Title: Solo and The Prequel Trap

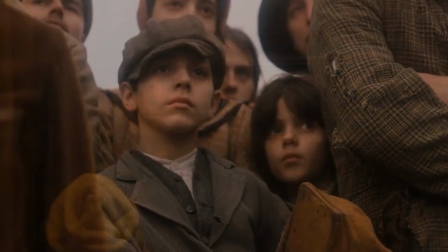Whereas in The Godfather Part 2, we continually watch as Vito grows and changes and amasses more power.
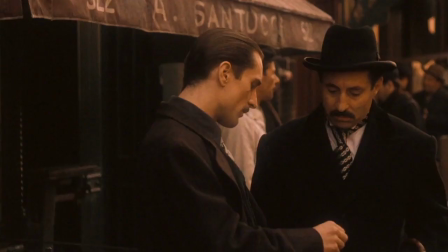And all of this can be traced back to that small moment when his name was changed.
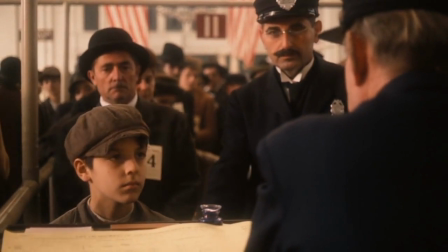When he came to a new country filled with new opportunity and was given a new name.
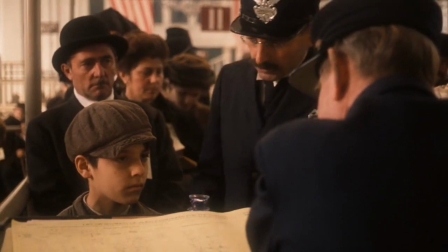It all works to deepen his character. When you go back and watch The First Godfather,
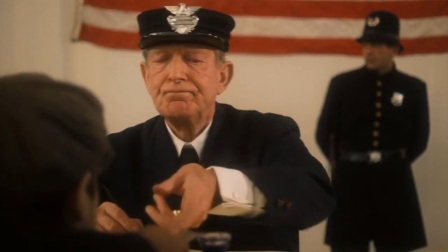anytime the name Corleone is mentioned, it has more meaning behind it because now we know how Vito got that name and how symbolically
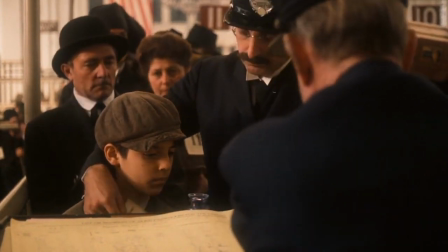it was the start of something extraordinary and the film takes time to dive deep into that but none of that weight
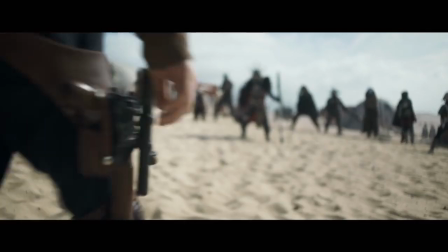and attention is given to the origin of Han's name in Solo. It feels cute and gimmicky an over-explanation of something that we didn't need.
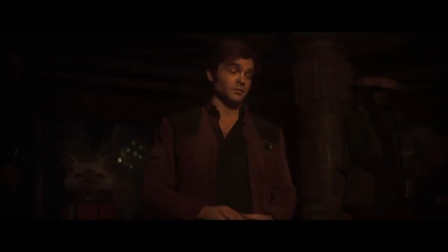It adds nothing to his character. I think that's the biggest difference between The Godfather Part 2 and Solo when it comes to exploring these two characters.
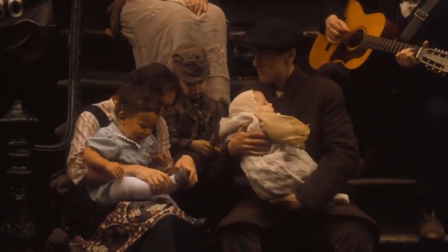The Godfather Part 2 treats Vito like an actual person who existed and explores who that person was in a very natural way.
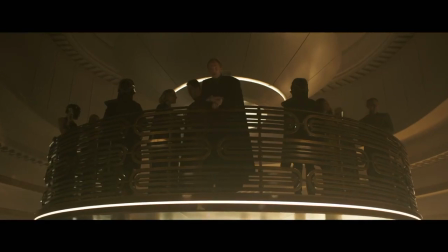Solo treats Han not like a person but like a pop culture icon and explores his origin only at a surface level,
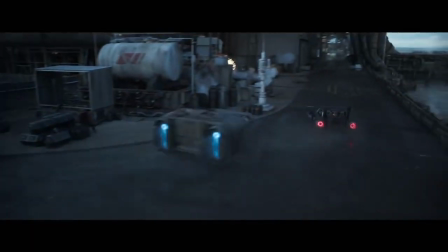never diving too deep, only wanting to give a highlight reel of Han's greatest moments, getting his blaster, the Kessel Run.
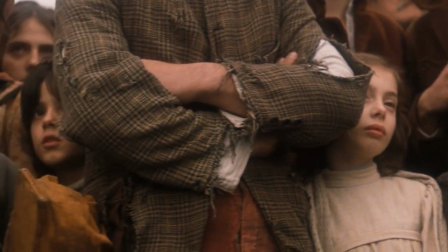The Godfather Part 2 shows it is possible to explore iconic characters and gain something out of it.
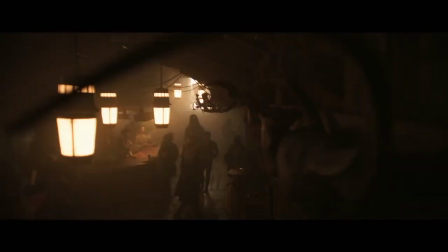It's interesting to me that a lot of people say that they prefer the second half of this film to the first half. Many people seem to dislike the scenes on Corellia.
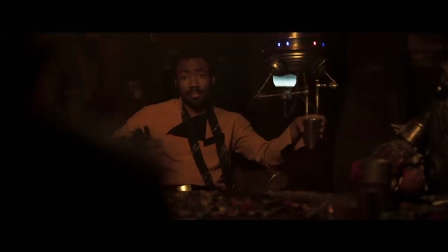I'm the exact opposite. I thought the first half, particularly the scenes on Corellia, apart from the name scene, were some of the strongest parts of the film.
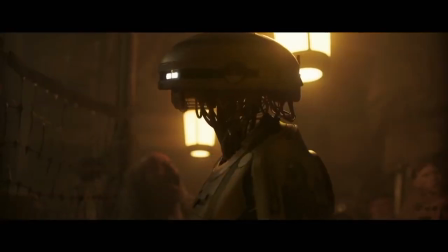On Corellia there was no iconic blaster, there was no tongue-in-cheek references to the original trilogy, nothing felt gimmicky.
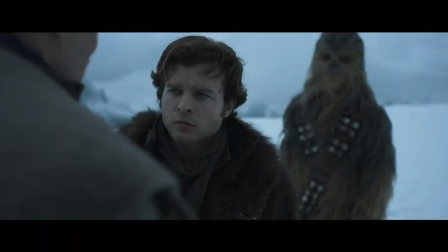It was just a story about a young man named Han trying to survive on this harsh planet,
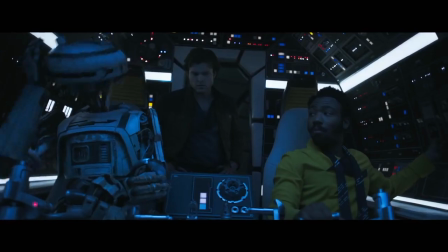and I think that's the closest Solo gets to diving into that same type of exploration that The Godfather Part II does.
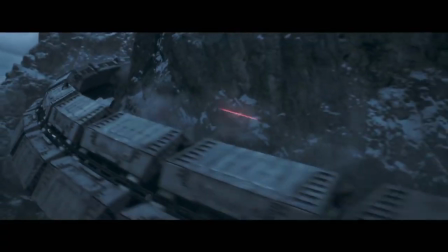Once Han leaves Corellia, all that potential is thrown out the window, and the film turns into a safe, kind of gimmicky ride for the most part.
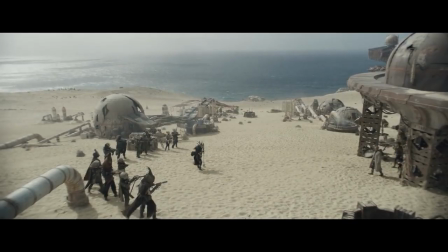All right, so later on in the film, it's revealed that Enfys Nest,
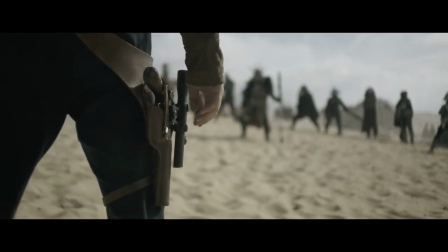this marauder who's been chasing and killing our heroes for the entire film, is actually a part of the rebellion,
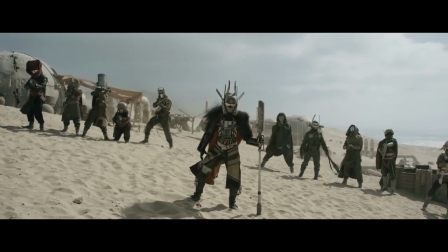and Han decides to help Enfys Nest and her fellow rebels by giving her the coaxium and betraying crime boss Dryden Vos.
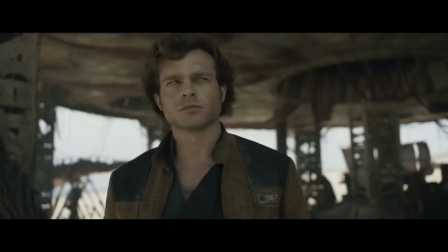This part of the film really bothered me. I loved Han Solo's arc in the original trilogy. He goes from an a-hole selfish smuggler to rebel hero.
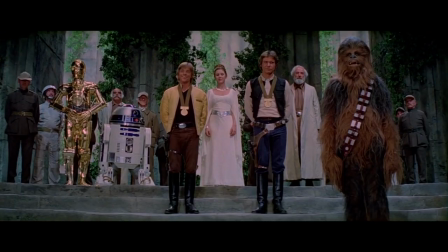One of the most important moments of his arc being when he comes back in the Falcon to aid the rebels trying to destroy the Death Star.
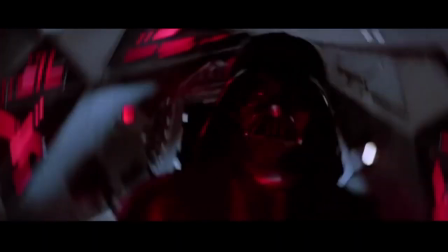It's a great moment. I always figured that Han was a selfish smuggler for most of his life and that this moment when he comes
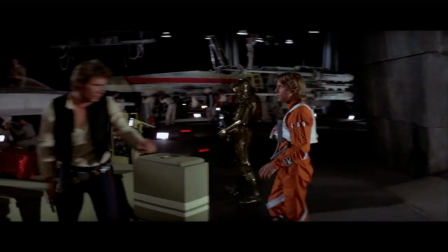back to help Luke after previously leaving was a big moment in his life.
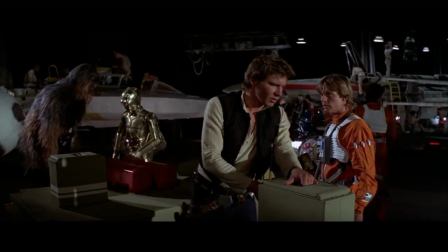That this is where he really started to change and really the first time he decided to stick his neck out for the Rebellion, or really for anyone.
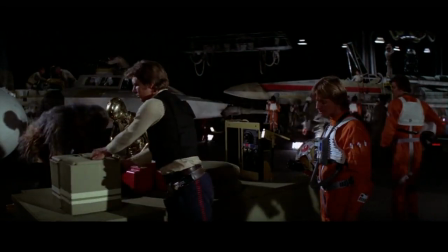This was the beginning of Han Solo's transformation. But Solo throws all that away, and says no, actually, 10 years ago,
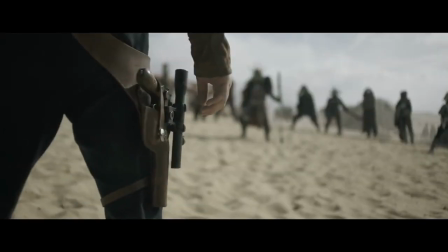Han already helped out the Rebellion, and not only that, he indirectly helped fund the Rebellion.
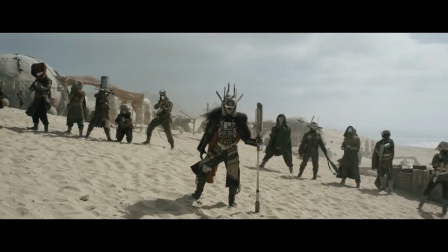Everything about this makes Han's decision to come back and help the Rebellion in A New Hope feel less powerful,
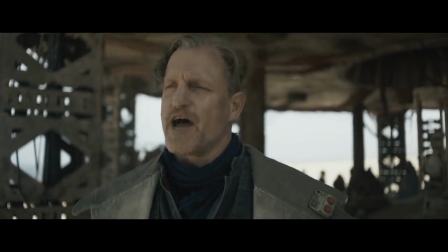because apparently now he already did this on a smaller scale to be fair, 10 years ago when he decided to help Enfys Nest get the coaxium.
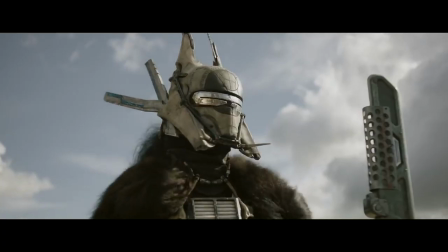There's even a really bad moment when Enfys says, maybe Han will join the rebellion one day.
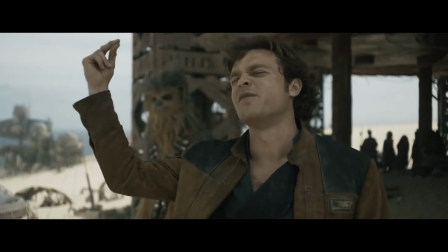And Han practically stares into the camera and says, don't count on it or something to that effect.
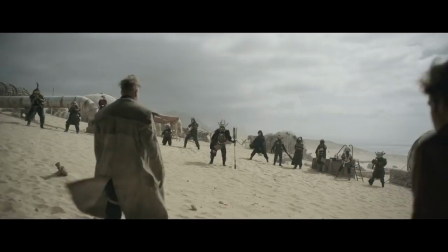Everything about it is so forced. It makes Han's journey in A New Hope less powerful, less real.
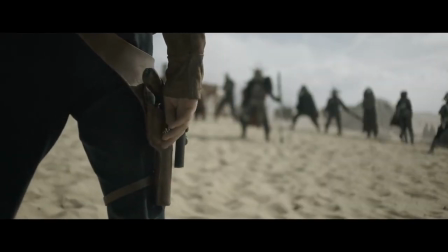Like he's just this puppet on a string heading in one direction.
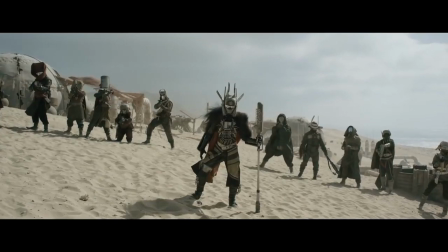Instead of being this character that had so many different possibilities and happened to fall into a really great adventure in A New Hope.
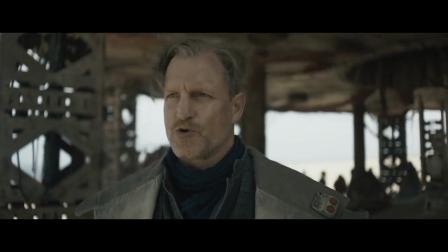It makes things feel too small. The universe too small. Too claustrophobic.
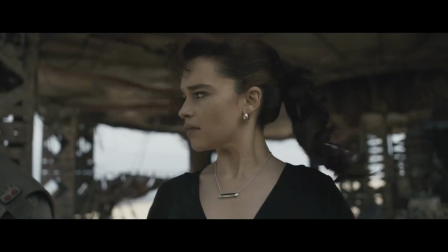At the end of the film it's revealed that Kira is in fact working for Darth Maul.
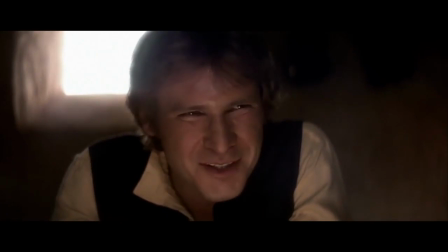So now it turns out that Han Solo, the random smuggler who decided to help out Obi-Wan and Luke on Tatooine,
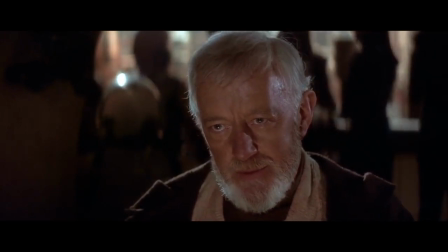was actually in love with the girl who was the subordinate to one of Obi-Wan's main rivals. It's too overly connected.
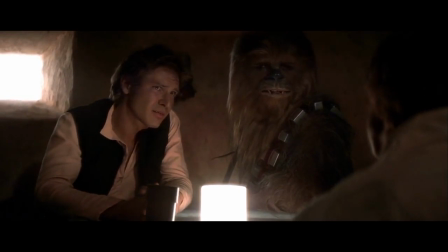I liked it when Han was just a smuggler that ended up falling into this adventure and changing as a result.